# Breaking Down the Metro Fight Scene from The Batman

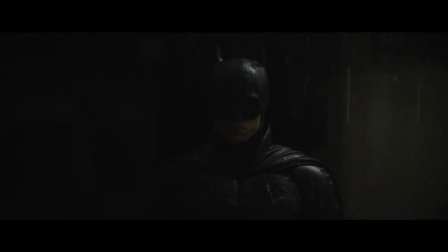We see the lead clown ask Batman who he is supposed to be.
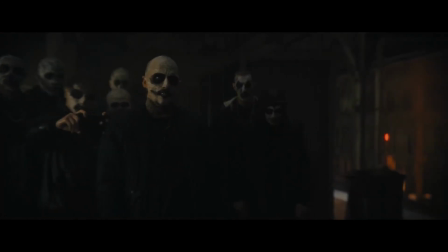It is hard for me not to view this on a meta level, given how much flack Robert Pattinson's casting initially received by fans.
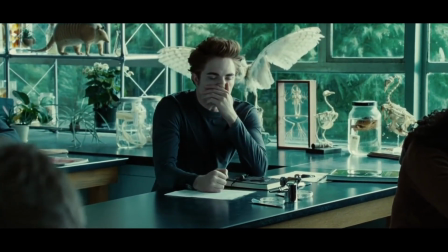Pattinson at this time was best known for playing Edward Cullen in the loved by teenage girls and hated by everyone else series of Twilight films.
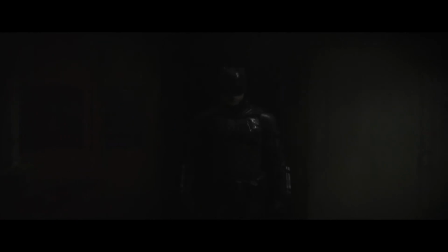When he was announced as the Caped Crusader, it was rather difficult for a large portion of the population,
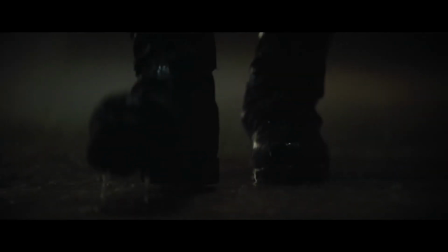including myself, to see him as Batman, and not just as a sparkly vampire.
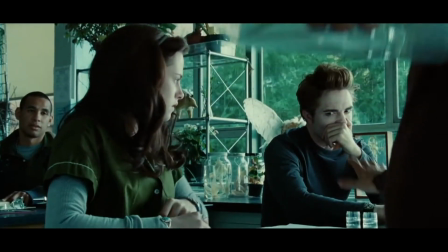In fact, watching Edward Cullen play Batman is the sole reason my wife agreed to see the film with me on opening weekend.
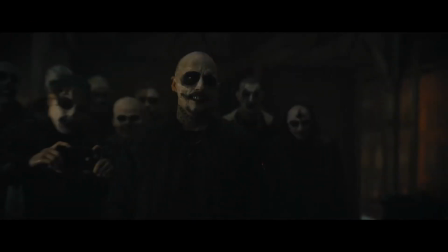Viewing this scene through that lens, I love that Pattinson doesn't respond to the clown at all.
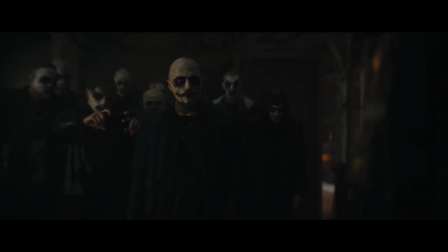Rather, he quietly, calmly, and menacingly walks up to him and then proceeds to beat the absolute crap out of him.
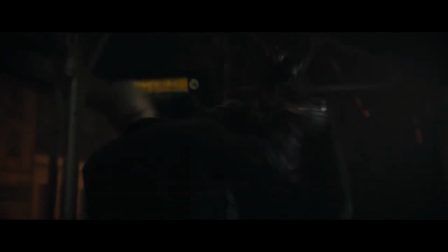For me, this was a moment to put all the haters behind him. As he tells the clown, and us by extension, that he is vengeance, the images of Edward Cullen disappear from my mind. And when we hear a clown in the background say, "It's him," as Pattinson rises to his feet,
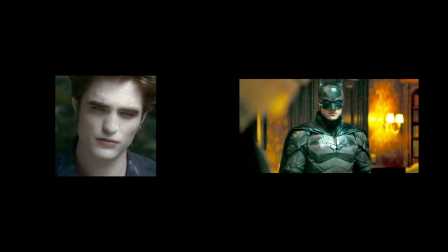there is no doubt, he is our Batman.
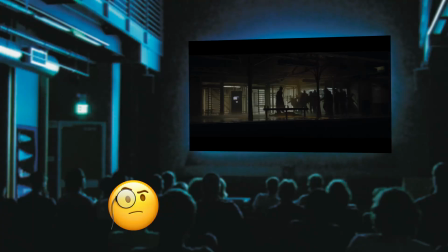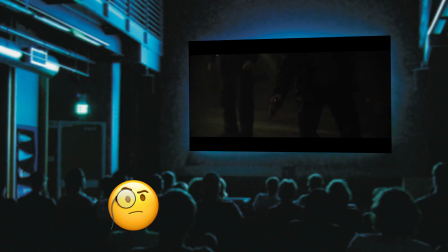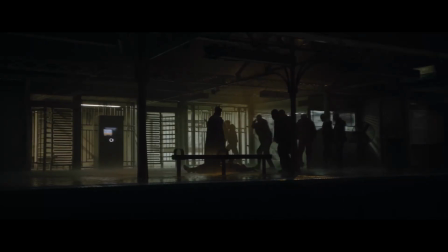Two wide shots show the developing situation as the clowns surround Batman.
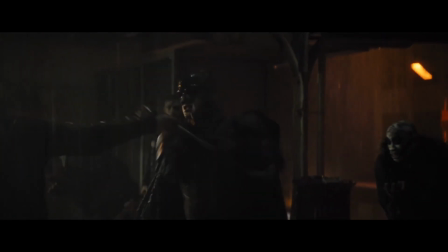They get a couple of good shots in on him, but he is able to take them all out in pretty brutal fashion.
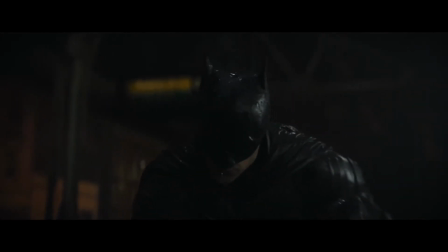Some of the takedowns, as well as the extra couple of shots he put on the lead clown, give us this feeling that he really enjoys beating on his foes.
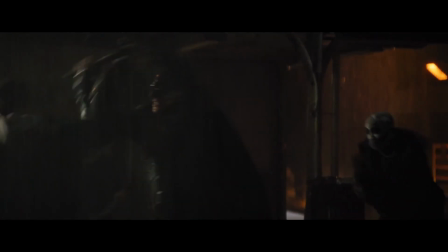He doesn't control his anger with them, or at least not well, and this furthers that noir feeling from the exposition.
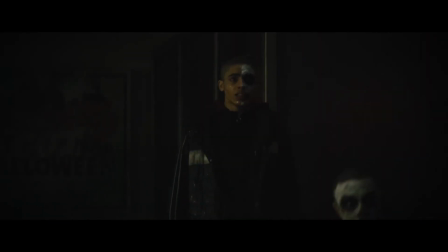Like I said, the clowns get a couple of hits in on him, and some of them stagger him for a moment.
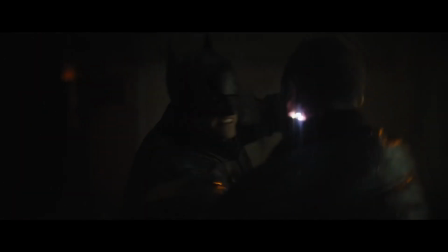We see the suit resist a point-blank shot from a .38 and then taser a guy.
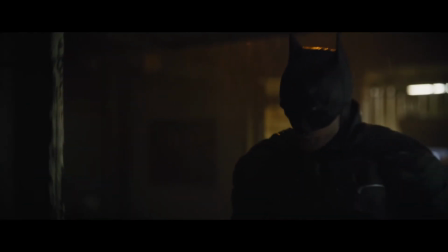This shows us what the suit and the man are capable of, or in other words, what the rules are regarding his gear.
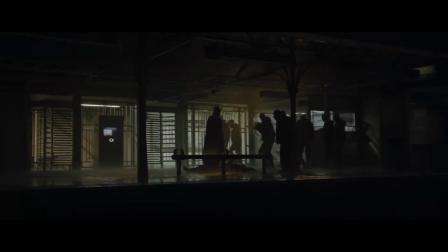It also shows us that he is skilled, but not invulnerable.
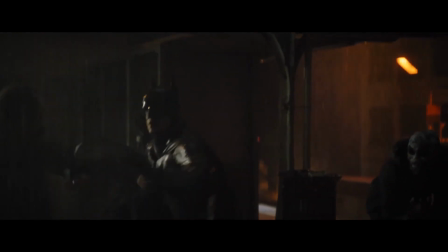He does feel pain and could theoretically be defeated if the odds were stacked against him too much. This is important in keeping tension throughout the other fight scenes later on in the movie.
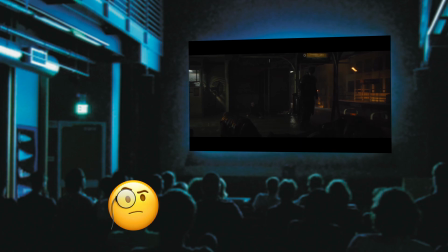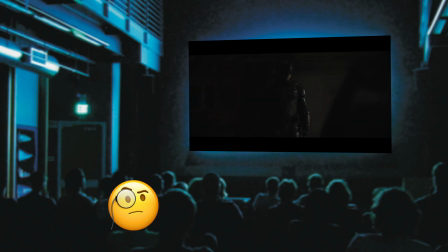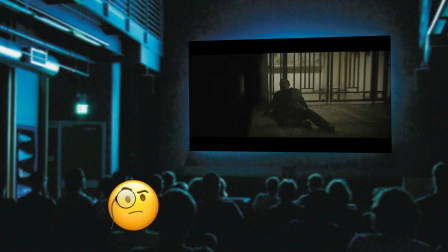Please don't hurt me.
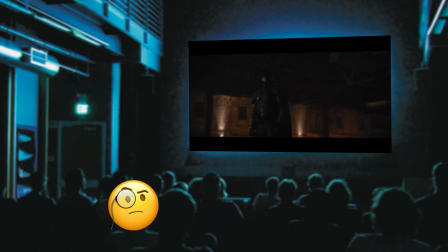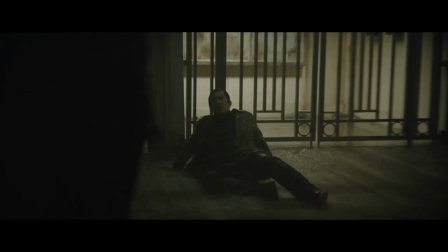As the clowns flee, Batman looks to the civilian he has just saved, but rather than be grateful, the man is scared.
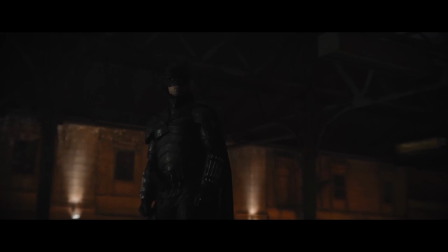He cowers in the corner and asks the Dark Knight not to hurt him.
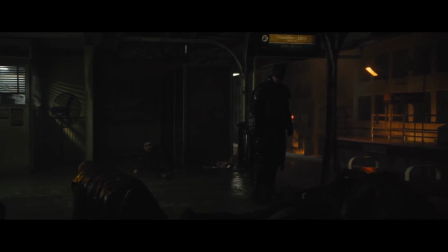This is important in setting up Batman's story arc for this movie, his journey from violent vigilante to savior of Gotham.
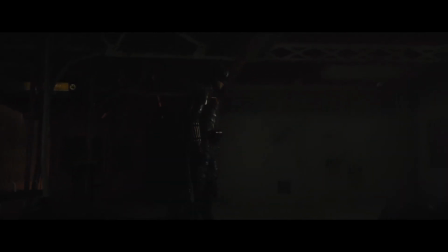At the end of the movie, Batman will determine that fear is not enough. To bring about real change, he must also give people hope.
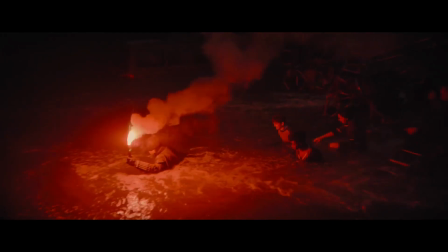Scenes like leading the survivors through the water,
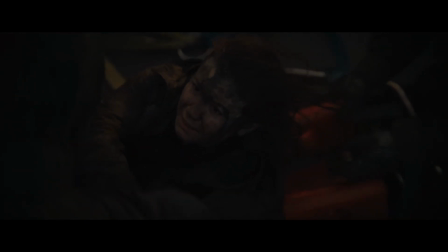or the woman not feeling safe without him at the end of the movie, have no emotional payoff without this moment at the beginning.